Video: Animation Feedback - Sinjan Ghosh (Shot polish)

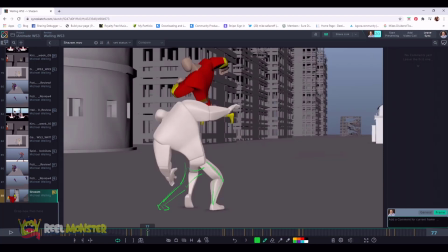(16:16)
And then on top of that, again, like I was talking about with Shazam doing the punch down, get some overlap in there so that as he gets hit, he actually goes past the pose and then comes back to the pose.
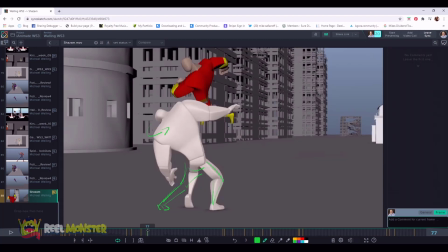(16:29)
So you get this kind of overshoot on the head. The thing can go in the chest, and the chest can overlap that movement and come back. And so you're getting a nice sense of really traumatic force to the body right there, you know?
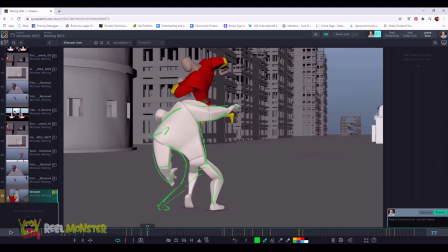(16:45)
And just think about how that reacts in the core overall in general. So again, just to avoid kind of a linear movement, right?
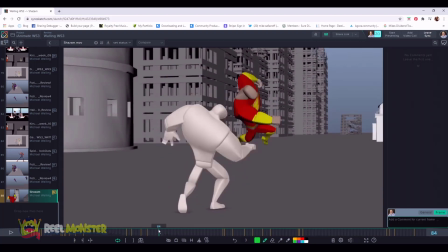(16:56)
But almost like the hit is so hard that he hits his farthest point, his farthest pose first, and then comes back through not only rotation Z in this case, but like Y as well. And even down back into rotation X on the chest cavity.
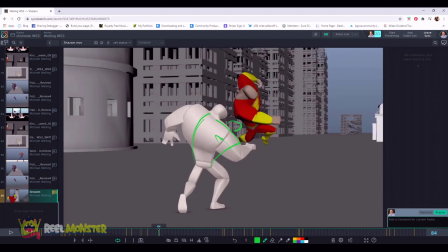(17:15)
And then again, the sheer momentum is going to cause him to potentially like reposition his feet. So just be thinking about how you might want to deal with that change in force, right? And what that's going to do for his movement and sense of balance.
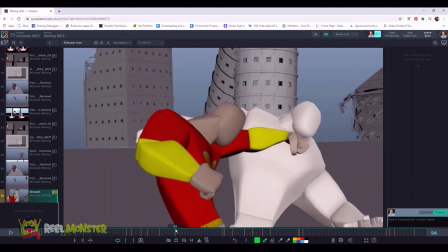(17:33)
Secondary is good. Don't avoid it. And then same thing here too. When Shazam hits him here, could we get little bits of just overshoot on the pose on the chest?
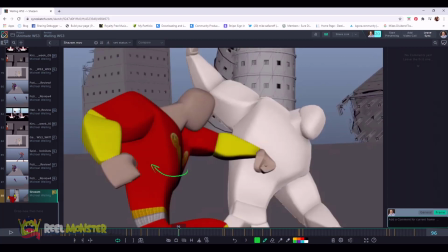(17:42)
Could the chest potentially go through here a little bit farther on the punch and then come back to settle here? I think so. Definitely. I mean, I would say absolutely sure. Yeah, go for it.
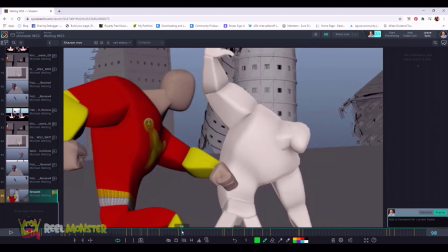(17:54)
Now I wouldn't go too far because I realize we're tight in space here and we want to keep our composition somewhat clean.
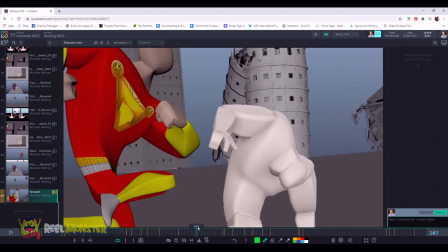(18:01)
So don't go too crazy on the polish and the overlap,
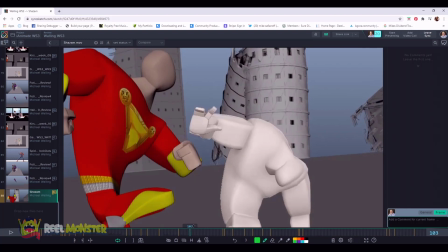(18:04)
but definitely think about those kinds of things because we're getting movements here where things are pretty static and we don't want to do that too much.
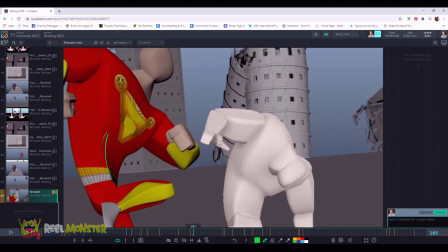(18:13)
We want to definitely have things drag. So even as the body goes up here, maybe this could, at the beginning, you know, almost drag down a little bit and then come up into this pose.
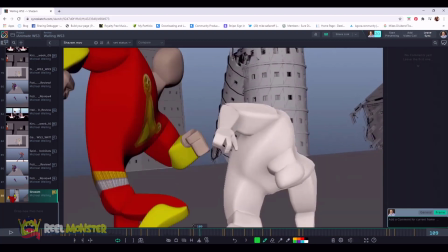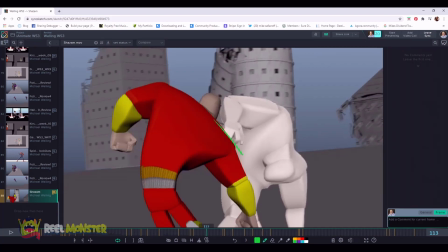(18:32)
Cool. And then I think on this pose here on frame 113, you could be a little bit more committed here to this arm potentially.
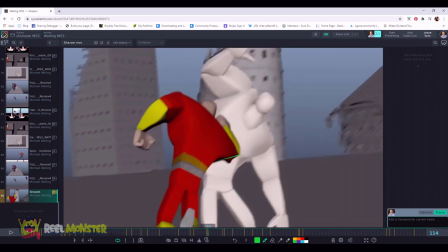(18:41)
And then boom. And on this one, punch through, right? So maybe show a little bit more silhouette there in that arm.
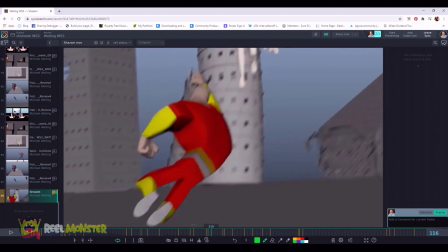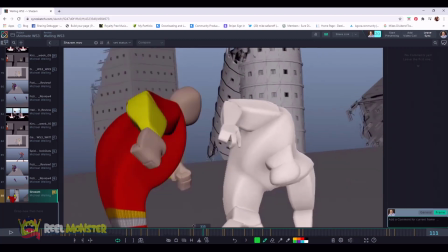Cool, I think that works pretty good here. Here.
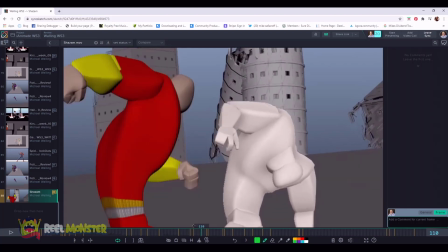(19:06)
Be careful here too because you have a big movement happening from frame 109 to 110.
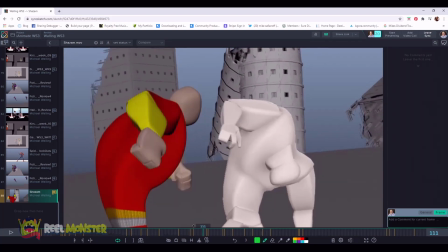(19:13)
But then if we look at 111 to 112, we're getting mostly arm rotation here and not a lot of body involvement.
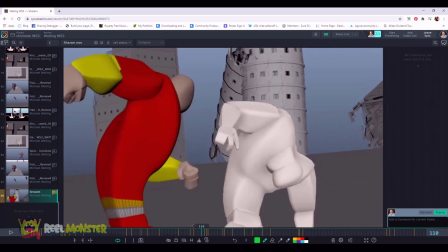(19:21)
So I wonder if you could even potentially think about adjusting 111 to be a little bit lower here.
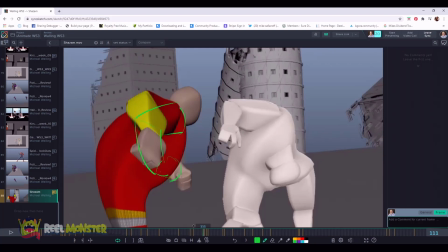(19:32)
Like the hands coming through here. And then maybe we even delete this whole frame possibly.
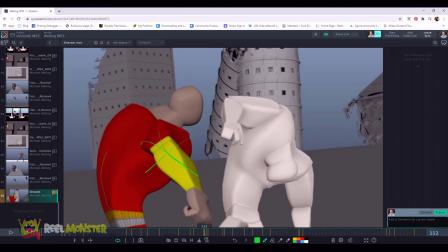(19:38)
Maybe 112 can go away and then you can just slam the animation back together and your new 112 is right here.
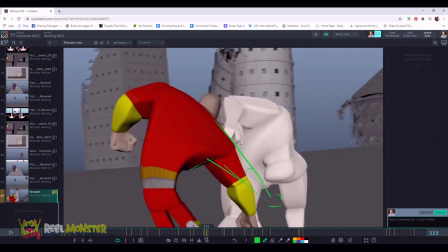(19:44)
And then boom, we just commit, you know. But again, you got to watch your spacing, right?
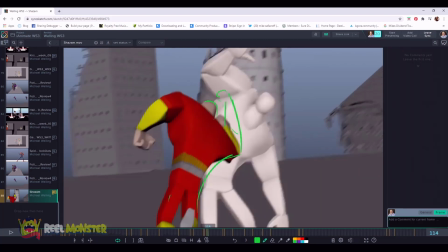(19:49)
Because eventually you get to this pose here on the punch, but then look at the next frame.
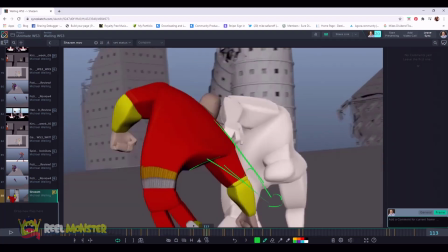(19:53)
It's still very similar to this frame, but our pose from 113 to 114 is pretty big.
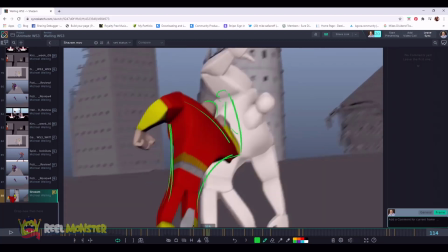(20:00)
It's a pretty big pop from here to then reversing there. So again,
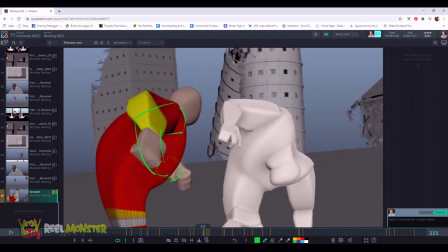(20:07)
watch how you handle your spacing, because it's easy for you to get these pops in positions where,
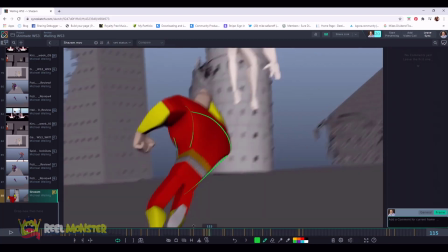(20:13)
boop, now we're over here, here, here, all right?